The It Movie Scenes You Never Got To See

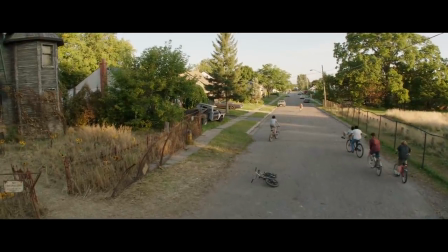[4:07]
Seeing their post-battle fear in action like this, it's pretty clear why they might be so quick to disband.
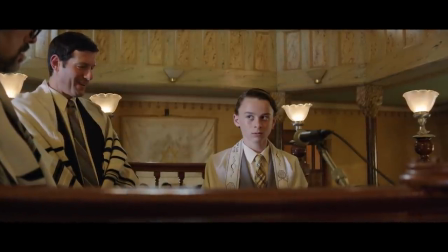[4:12]
Moody monologue. Stanley Uris might be a shrinking violet throughout the film, but he gets one scene of serious retribution in his bar mitzvah monologue.
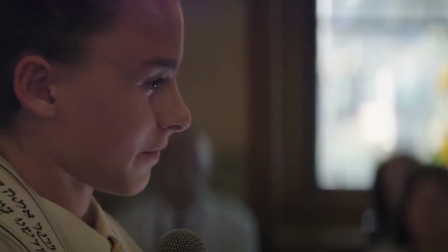[4:20]
In the extended version of his ceremony, he lays into his father and the whole synagogue by calling them out for being out of touch with the dangers around town.
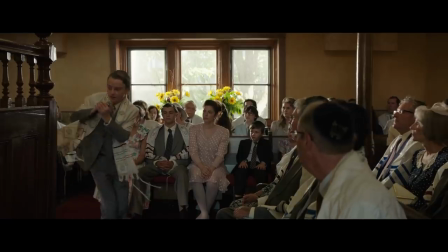[4:28] Becoming an adult, according to the Holy Scripture, Derry, is learning not to give a shit. Hey, bitch.
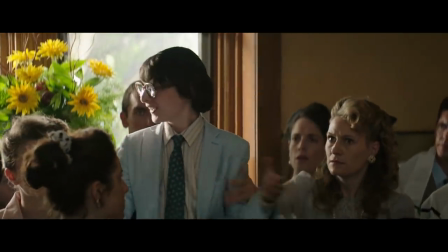[4:37]
Perhaps not surprisingly, the only one who claps for him is Richie Trashmouth Tozier.
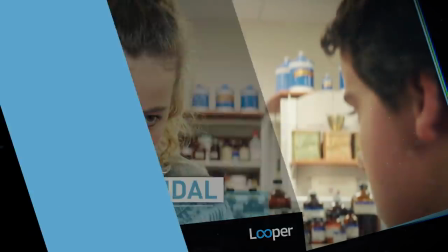[4:42]
Cast Vandal. In another briefly extended scene,
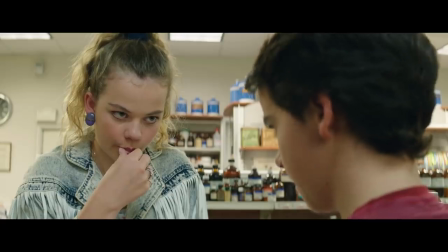[4:46]
we're finally shown what Eddie's face looks like when he realizes that Beverly's bully has signed his cast with the word loser down at the pharmacy.
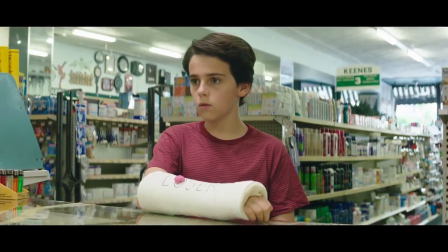[4:53]
And to make matters worse, we also see her tack her chewed up wad of gum on top for an extra dose of germophobia. Slaughter
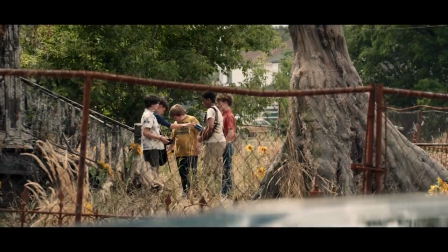[5:00]
Session. The most shocking added scene of them all features Henry Bowers, now possessed by Pennywise, parked outside the Niebold house with his face covered in blood.
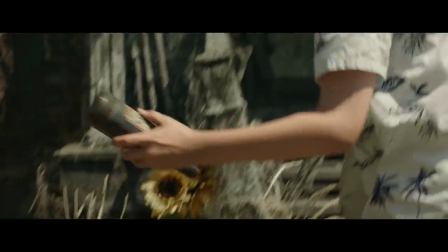[5:08]
He watches as the losers prepare to go in and attempt to rescue Beverly from the clown.
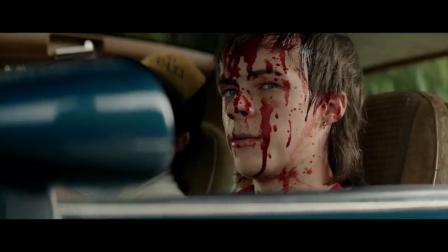[5:13] Like lambs to a slaughter.
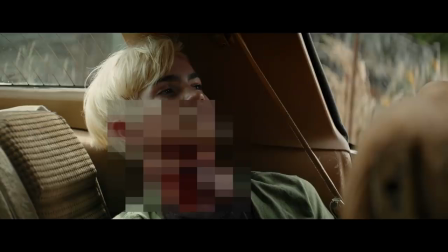[5:14]
That's when the camera pans to the passenger side, and we see that both of his sidekicks have had their necks slashed, presumably by Henry's newly reacquired knife.
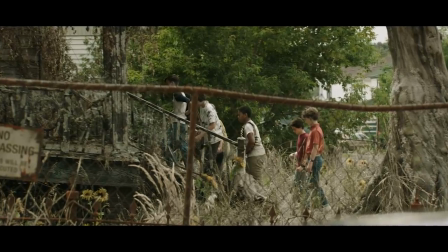[5:23]
It's then that the losers enter the house, not knowing that they have a twisted Henry lurking behind them.
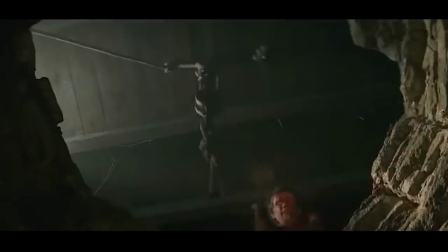[5:27]
If included, the scene might have taken away the element of surprise when Henry shows up and attacks Mike, but it may have also set up the eventual excuse Jerry folks adopt about all the deaths,
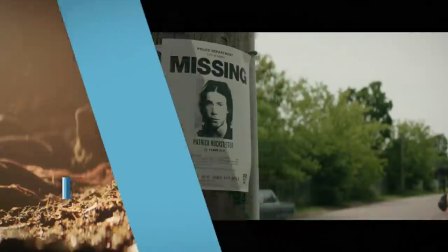[5:36]
as they pin them on Henry. The walkie-talkie.
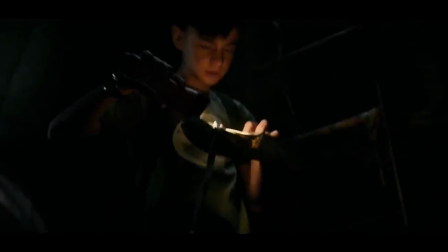[5:39]
In the theatrical version of It, Bill Denbrough doesn't get a real sign of his brother's fate until after they vanquish Pennywise,
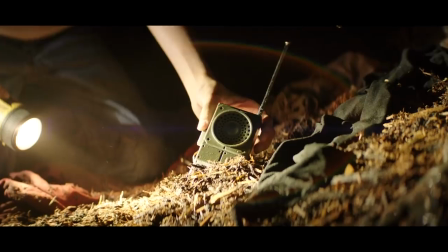[5:46]
but in an extended version of the scene, he stumbles upon Georgie's walkie-talkie first thing.
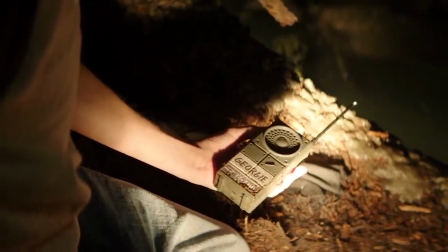[5:51]
Considering the condition of the device, it appears to be unbroken and perhaps even functional.
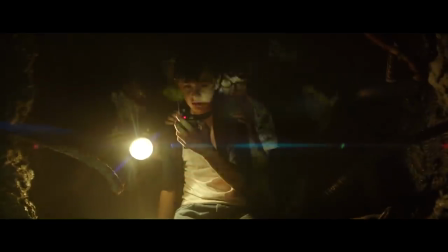[5:56]
The find might have given him false hope about his brother's condition and caused confusion in the final fight,
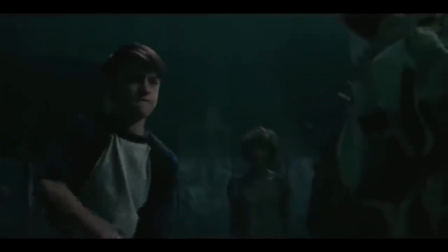[6:01]
so it's probably for the best that the filmmakers let him have his big showdown with the clown before handing him Georgie's old stuff.
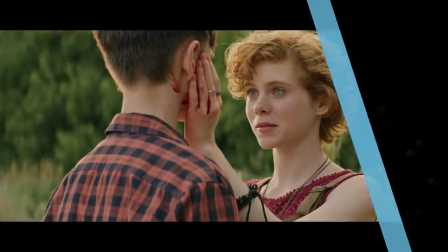[6:08]
Family Vacation. The original film ended after the losers said goodbye,
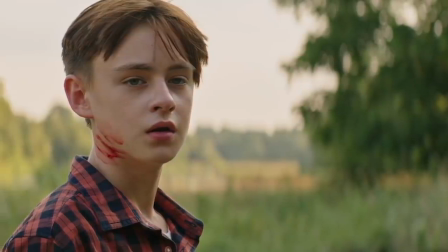[6:12]
but the alternative version of the closing moments would have ended on a slightly more optimistic note for at least one character.
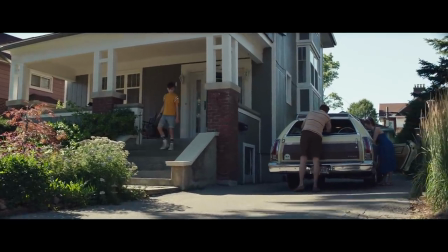[6:18]
The unused ending included in the bonus features shows Bill's parents packing up the station wagon,
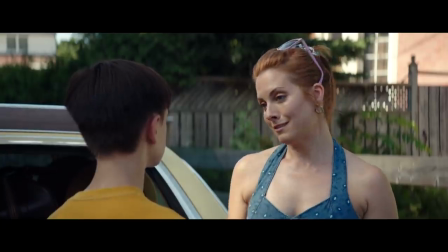[6:23]
as his mother comes out to kiss him and say they'll make new memories with a new vacation spot.
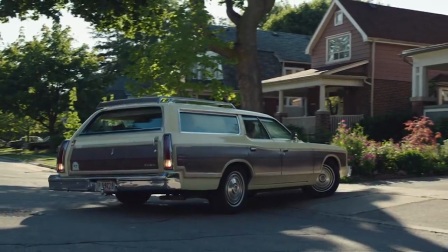[6:28]
Now that they've all come to accept Georgie's fate, they're finally starting to heal.
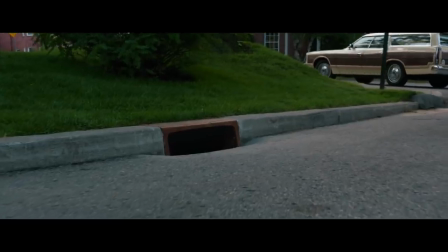[6:32]
But just to make sure no one gets too cozy, the camera eventually pans to the storm drain that was such a problem for them in the first place, just as it begins to rain.
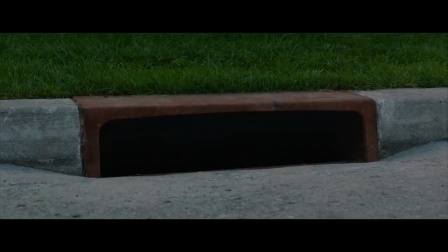[6:41]
There's no Pennywise in there yet, but it's clear his reign of terror is far from finished.
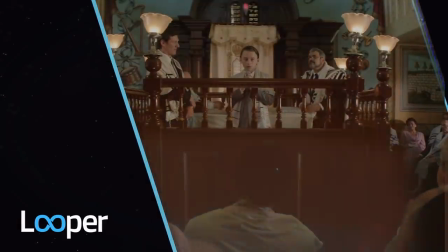[6:46]
Thanks for watching. Click the Looper icon to subscribe to our YouTube channel. Plus, check out all this cool stuff we know you'll love too.